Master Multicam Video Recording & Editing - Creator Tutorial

Whether you're recording an interview, tutorial, or any talking head content,
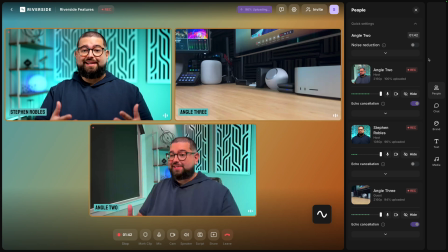(0:03)
having multiple angles you can switch to makes things more visually interesting, or if there's something you want to cut to but not have it so abrupt like a zoom,
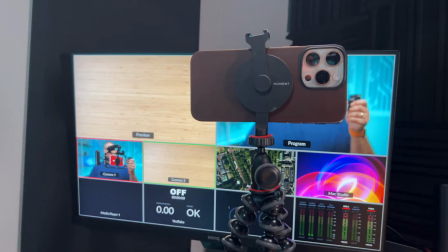(0:09)
having those multiple angles allows you to do just that. And you can even do it just using mobile devices and Riverside. This entire intro was actually recorded and edited in Riverside, all in Multicam, and I'm going to show you how to do it right now. I typically record multiple camera angles every time I make a piece of content.
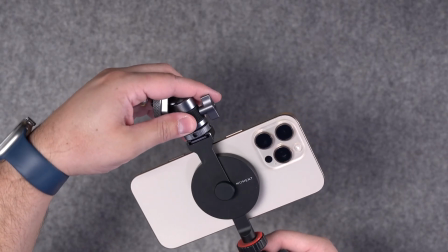(0:26)
If I'm doing a how-to tutorial, maybe about USB microphones, having that top-down B-roll camera shot as a second angle means I can switch to that while I'm talking about a device, and then I can switch back to my A-roll or my first camera angle whenever I want to address the viewer directly.
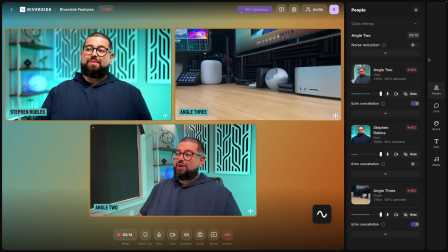(0:39)
You can also consider multiple angles like a screen recording. I'm actually recording my screen right now, this way I can show you how to do multiple camera angles in Riverside,
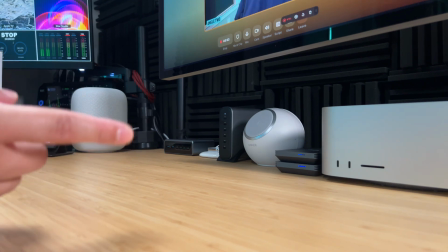(0:47)
and this angle you're seeing right here is actually an iPhone camera using the Riverside app, and you'll actually see Riverside is recording right there on my computer. Now, trying to do multiple camera angles can be expensive if you're using mirrorless or high-end cameras, but even if you just have one high-quality camera or none, using mobile devices like an iPhone, iPad, and Android allows you to do multiple camera angles at the same time. Now, typically, if you recorded locally to each of those devices, you'd have to download each video file and then try to sync them up in Final Cut later. Even having three pro cameras, like in an interview setup, can be pretty cumbersome to manage those files. Plus, that's a lot of data you have to store and will likely need external drives. But you'll see, I've mixed and matched multiple cameras. I have my Sony mirrorless camera here. I'm actually using an iPhone for the second angle right up here. And the third angle is another iPhone. By the way, if you want to see how I build a cage around an iPhone to do professional video podcasting, you can check out this video right above. All you need is an iPhone and Riverside, and you're ready to go. Now, when you're setting up multiple camera shots, if you're by yourself in a studio, obviously you want the A-roll pointed directly at you, likely you in the middle. As a secondary angle, the top-down camera is a great shot, but you can also do a camera that's slightly off-angle, maybe push it back wider so you see more of the behind-the-scenes, the microphones, and the lights. That's typically a fun look. And while you can put cameras on either side of a subject for multiple angles, try to have one wider than another so it's not just a different angle, but it's also a different look,
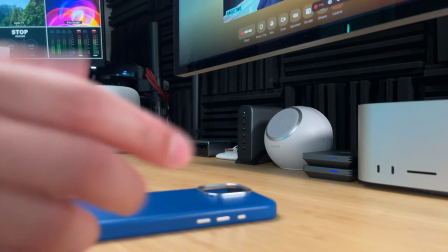(2:09)
and capturing more of the scene maybe helps you see more of the set. And again, if you're talking about objects that you want to show on camera, I really like this low desk angle.
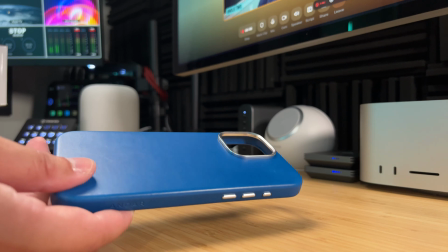(2:16)
Again, it makes it easy to focus closely on an object. And again, it's just very visually different and helps engagement throughout a video.
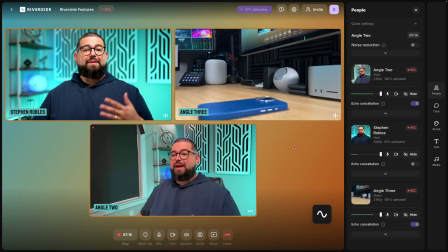(2:23)
So like I mentioned, I've been recording all these camera angles in Riverside. You can do that by just downloading the Riverside app on each device, whether it's an iPhone, iPad, or Android device,
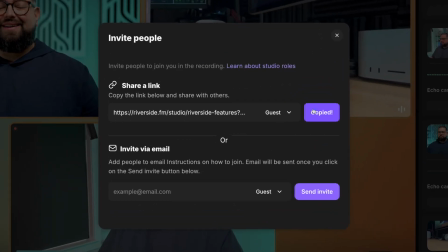(2:31)
and then get the invite link for a guest here, have each mobile device sign in as a guest,
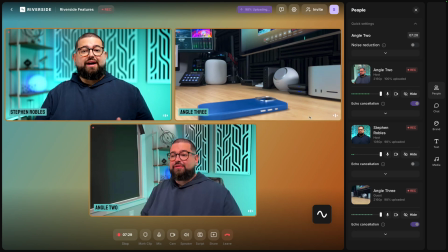(2:36)
and then right before you join the studio on each mobile device, make sure you use the mute device feature.
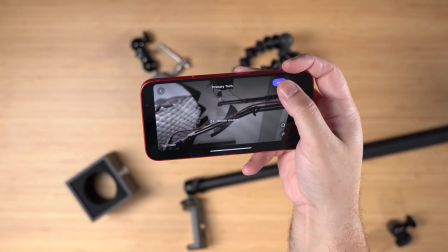(2:41)
If you don't, then you'll hear your own voice coming out of those device speakers and it's going to cause an echo.
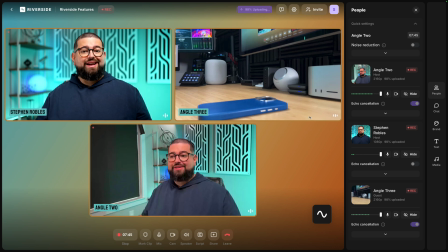(2:46)
So mute all the devices you're using for those multiple angles. And once you're here in the Riverside studio, you can just start recording.
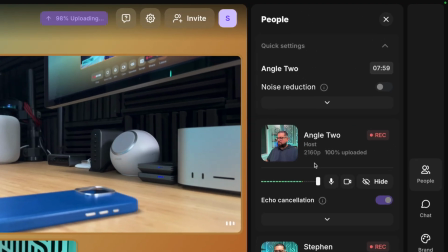(2:52)
Also, when you use the Riverside app on mobile devices, you can record in up to 4K quality. You'll see here, that's that 2160p that you see here in the studio.
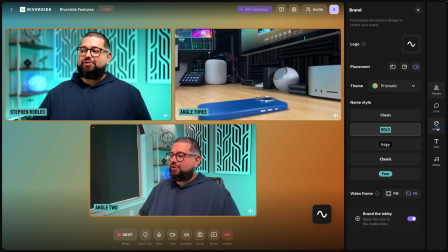(2:59)
And one other thing you might want to do to see the entire camera angle is go to the brand tab and then under video frame, choose fit. That's going to show you the full 16:9 video of every camera angle, making sure you can frame it just right. Once you hit record in the Riverside studio, now all those camera angles are recording simultaneously and uploading to your Riverside dashboard.
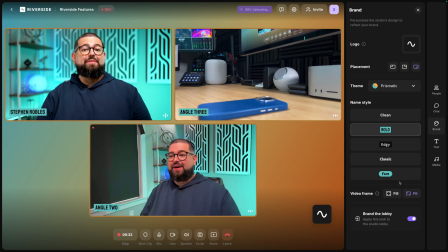(3:19)
This way you don't have to save files and worry about taking up space on your computer. Then as you record the multiple angles, you can either switch to one while you're still looking directly at the A-roll or the first camera, or you can actually plan to intentionally switch to a camera and speak to it directly. This is also great for visual engagement, change the angle up on me, but I'm still talking to you directly.
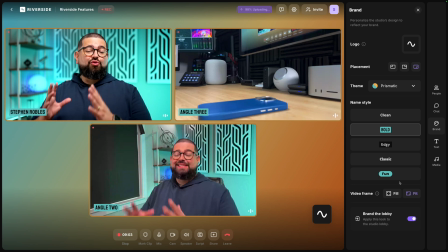(3:38)
And when you record with Riverside, the editing is incredibly easy using our new Smart Scenes feature. So what I'm going to do here is actually stop the recording. All the files from those mobile devices are going to upload.
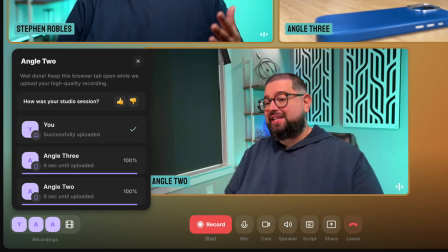(3:48)
You'll see it here in the pop-up window. Happens really fast because it uploads as you're recording, and all that video and audio is recorded locally on each device,
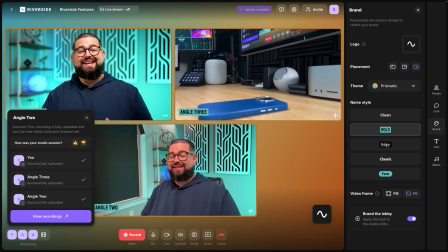(3:56)
which means it's going to be incredibly high quality, and it's going to look great in the final edit. One other quick tip, for the name of the guest when you join on those mobile devices, I actually named it Angle 3 and Angle 2.
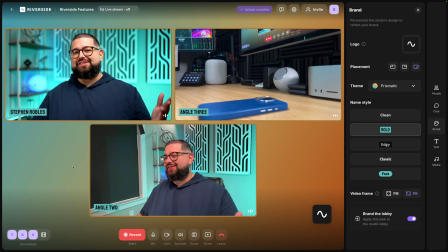(4:06)
This way it's just easier to see that in the editor.